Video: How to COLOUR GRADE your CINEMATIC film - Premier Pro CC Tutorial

What's up everybody, Adam Reed here from Radical Media. Absolutely terrible day outside, but I'm still glad you could join me. Today's a good one. We are going to be talking about color grading and some of the theory behind it, and how to create 5 unique different color grades. Roll that intro. So color grading can be used for a lot more than just making your footage look cool. It's used for making your footage look cool, but it can be used to represent certain things.
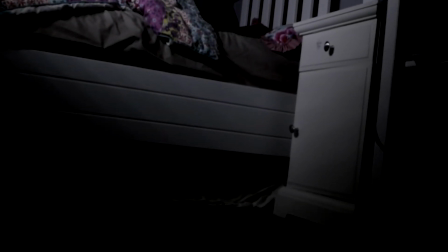[0:27]
This video that you're watching right now, it is my year 12, so final year of high school media film,
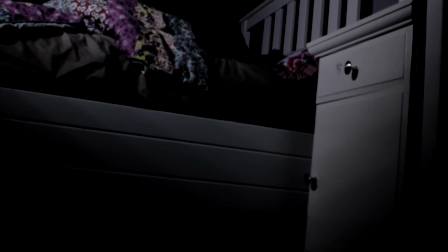[0:33]
and the color grading represents when there's the thing is after the girl.
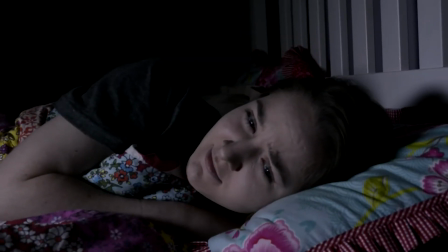[0:38]
Basically it was just a thing about childhood fears that was called It's Under the Bed.
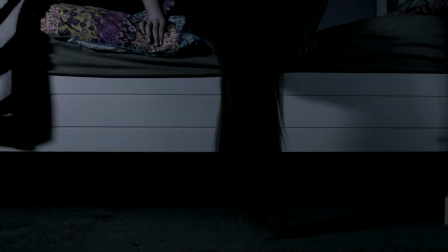[0:41]
Whenever it got darker and it got really contrasty, that's when the audience knew that we were looking at it from the thing or the monster's perspective. That's just one way you can use it. I've used that in another film as well. And it is pretty effective because people understand what that means, especially when you combine it with sound.
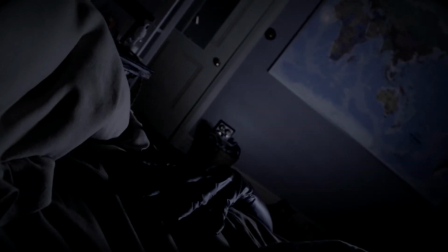Mention temperature of your footage. Temperature is either cold or warm or neutral, but don't really go neutral. Jesus Christ, that was loud. Jesus. Basically temperature is either warm or cold.
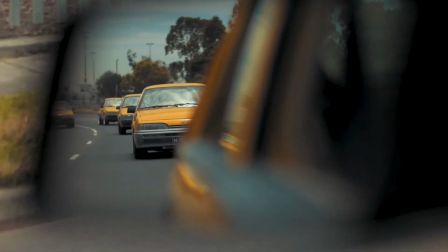[1:18]
If it's a cold environment, go cold. If it's a warm environment, go warm. But if it is kind of a family, like a home feeling, or you're trying to represent hope, something like that, or happiness, make sure your color is a little bit warmer. You can change this in editing, or you can choose it with your white balance. Have more control in editing. Just make sure your white balance isn't something stupid like fluorescent when it's outside. But if it's kind of like a harsh environment that you're in,
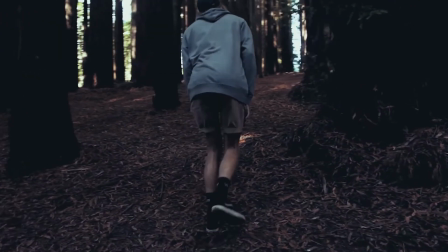[1:44]
or you're trying to represent some kind of evil or isolation or something like that, you're probably going to want to be more cold, because when you're cold you feel a lot more isolated than if you're warm. So that's just some simple representations of how you can use temperature and different types of color grading to represent certain things. I don't want to talk too much about the theory of color grading, so let's head over to this computer behind me. So I've got 5 clips here for you guys, and we are going to color grade them in extremely different ways. They're going to be quite unique and different to your usual color grading that you see in videos.
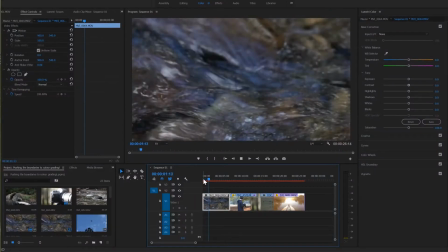[2:14]
Let's take a look at them. This is the first clip. It is some water running over some rocks in a nice stream. It's going to look really nice. And then we've got this one, a nice little bit of slow motion of me taking photos in the morning.
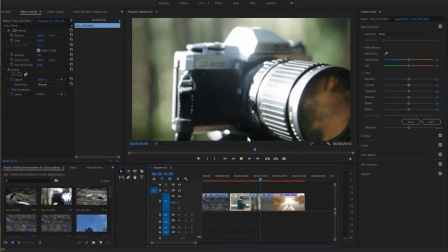[2:25]
Then we have this old camera that my mate was using, and a cow. Yes, a cow.
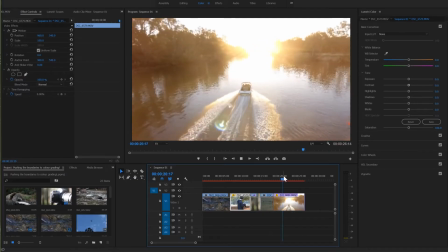[2:30]
Then a nice drone shot that is clearly done in the summer at the mighty Murray River. Now, before you color grade, you should always color grade on an adjustment layer.
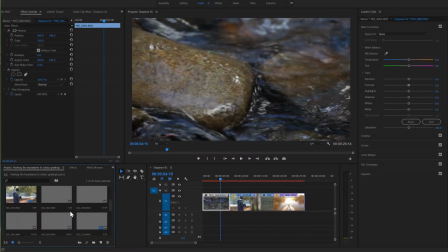[2:39]
To get one, head down here, click this button, click adjustment layer, click OK, and then just drag and drop that on top of your footage and drag that all the way out. Now you're going to want to do all of your color grading on this adjustment layer, so then you can always go back and change it.
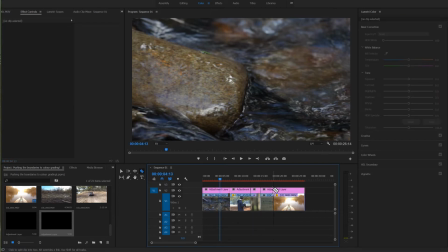[2:54]
Just click C to bring up the cutting tool and just cut it on each of these, because they're all going to be extremely different color grades.
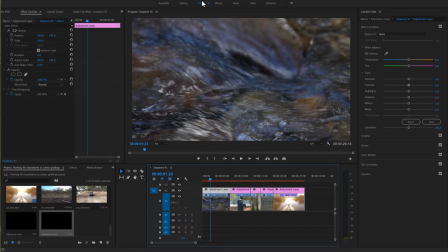[3:01]
Now, make sure your adjustment layer is selected. Head up to the color tab, which I already have open, and this is the first shot we are going to color grade. This is going to be a clean kind of look, maybe something you'll use in a professional client video. So what I'm going to do with this is I am going to drop the blacks, fair amount.
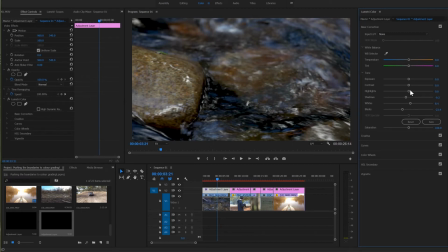[3:17]
I'm going to drop down the shadows, increase the whites, increase the highlights, increase the contrast.
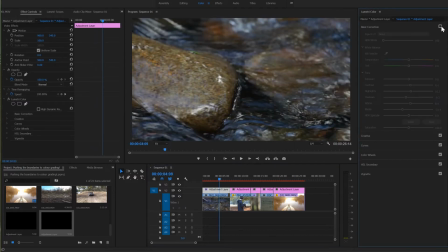[3:23]
Now, that was extremely quick, but tick that, untick that, already a big improvement. Now I'm going to head down to the curves tab, and I'm going to increase the blacks, bring those blacks back down there, bring the highlights back up to the middle, and increase the highlights.
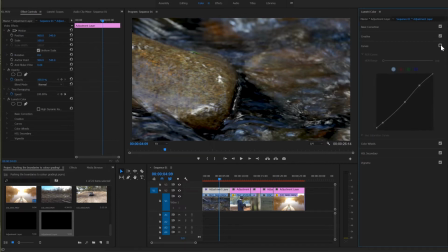[3:38]
If that made sense. Just gives it a little bit of cleaner look. Now I'm going to head to blue, bring the blues up, then bring it down just like the blacks, bring the midtones back up, and bring the highlights back up. There we go. The reason why I've done this is because shadows are normally kind of have a blue tinge to it, and it's also water, so why wouldn't it be blue?
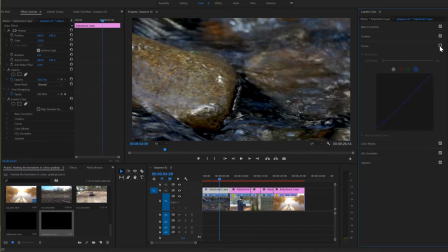[4:00]
Tick that, untick that, you can see what we have done with these curves so far.